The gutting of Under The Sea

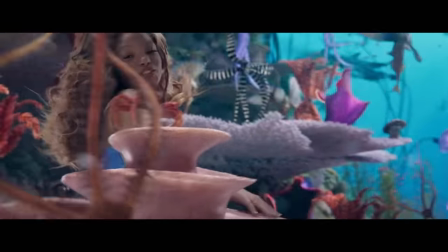[8:18]
Something I did find interesting is that the remake took a cue from the Broadway version and briefly stopped the instrumentals on this line.
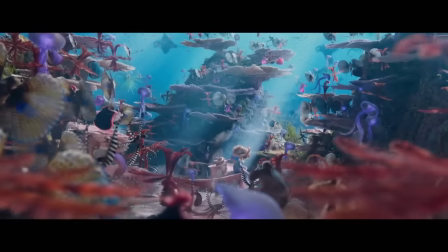[8:23] We got the hot crustacean band. Hot sand.
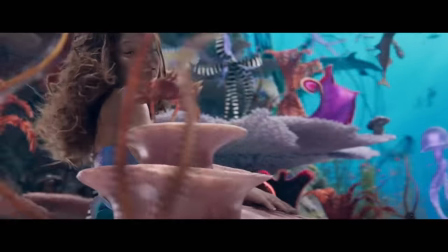[8:31]
Can we also point out how enthusiastic Ariel looks in the remake at that line? Like, she's not supposed to be enjoying this.
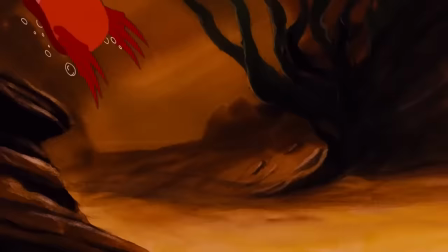[8:37]
She doesn't even want to be here. Why is she so into it? Anyway, the rest of the song plays out, and it really is just missing that energy.
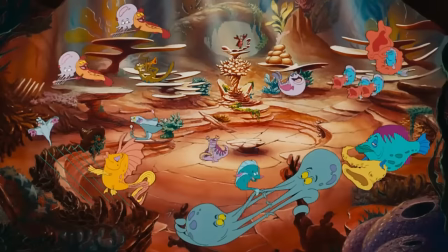[8:44]
Listen to these parts back to back.
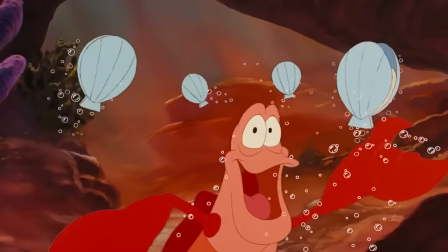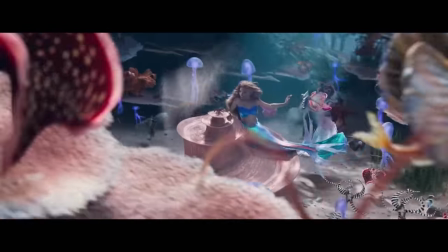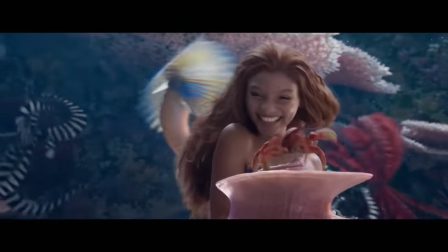[8:55]
It sounds a lot less like a proper breakdown in the remake. Like, I could expect that song to just keep going.
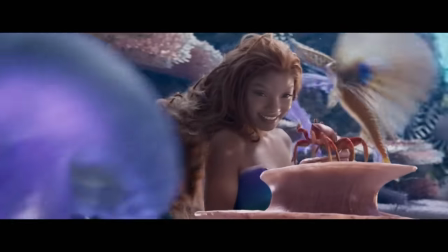[9:00]
The build-up to the end also feels a lot less prominent because it's just continuing the same instrumentals as before with a layer of quiet choir slapped on top.
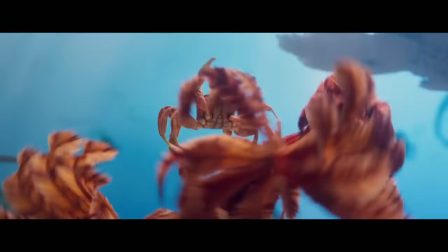[9:13]
The strings here would actually do a decent job at replacing the synth from the original that helped make the build-up feel so big.
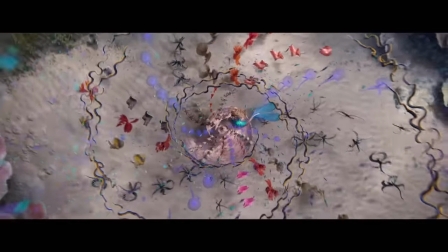[9:23]
But the strings in the remake aren't prominent enough to fill that gap. The horns are also far more muted in the mix.
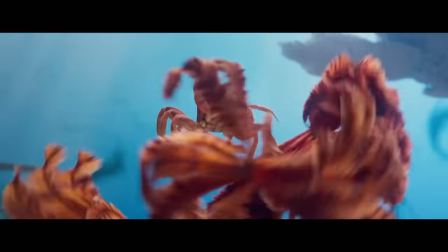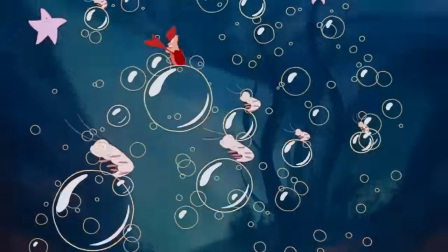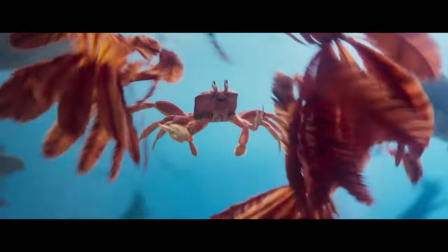[9:39]
When it all concludes on the final note, the remake just doesn't feel as earned, so to speak.
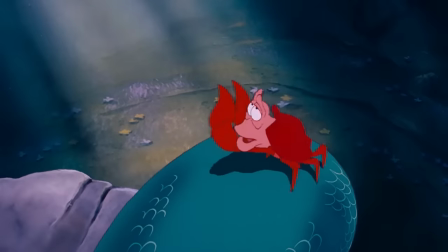[9:47]
On the whole, Under the Sea is a brilliant song, but it wasn't just the incredible lyrics that brought it to life. It was also the instantly recognizable, carefully balanced instrumentation and memorable visuals.
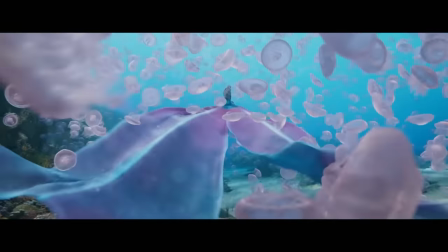[9:56]
The remake's version feels like a cheap knockoff, where it feels similar but you know something is missing.
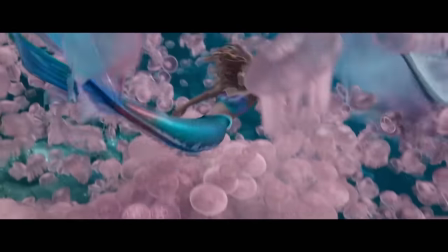[10:01]
Disney is convinced at this point that they could take the bare bones of any of their famous songs and expect it to sell.
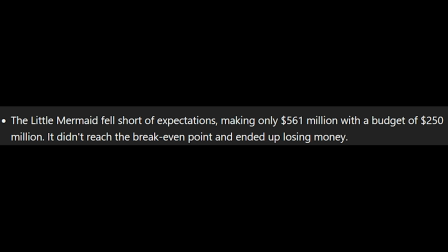[10:06]
It worked for the first couple of remakes, but The Little Mermaid 2023 was a huge financial loss because audiences are just getting tired of this trick.
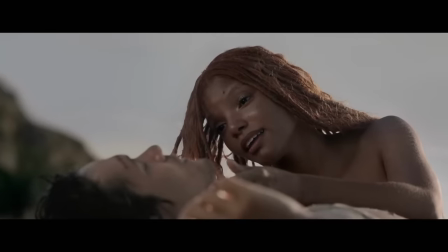[10:13]
Sure, it's fun to see a new take on a song you love, but not if that new take is just a stripped-down version of the original.
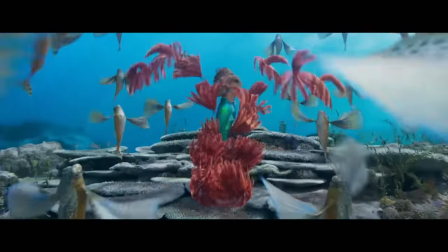[10:19]
I'm not trying to bash on this version just because it's different. I'm disappointed because it didn't take any opportunities to make something of itself.
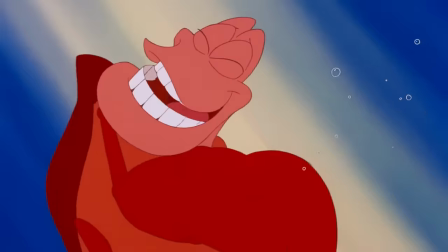[10:25]
Alright, that's going to be my last video on this movie, at least for the time being. And this is just what I thought about the song.
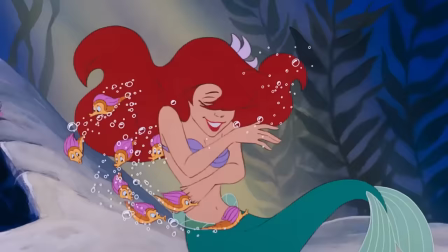[10:31]
What did you think? Let me know in the comments down below. And until next time, I hope you have a wonderful day and take care of yourself.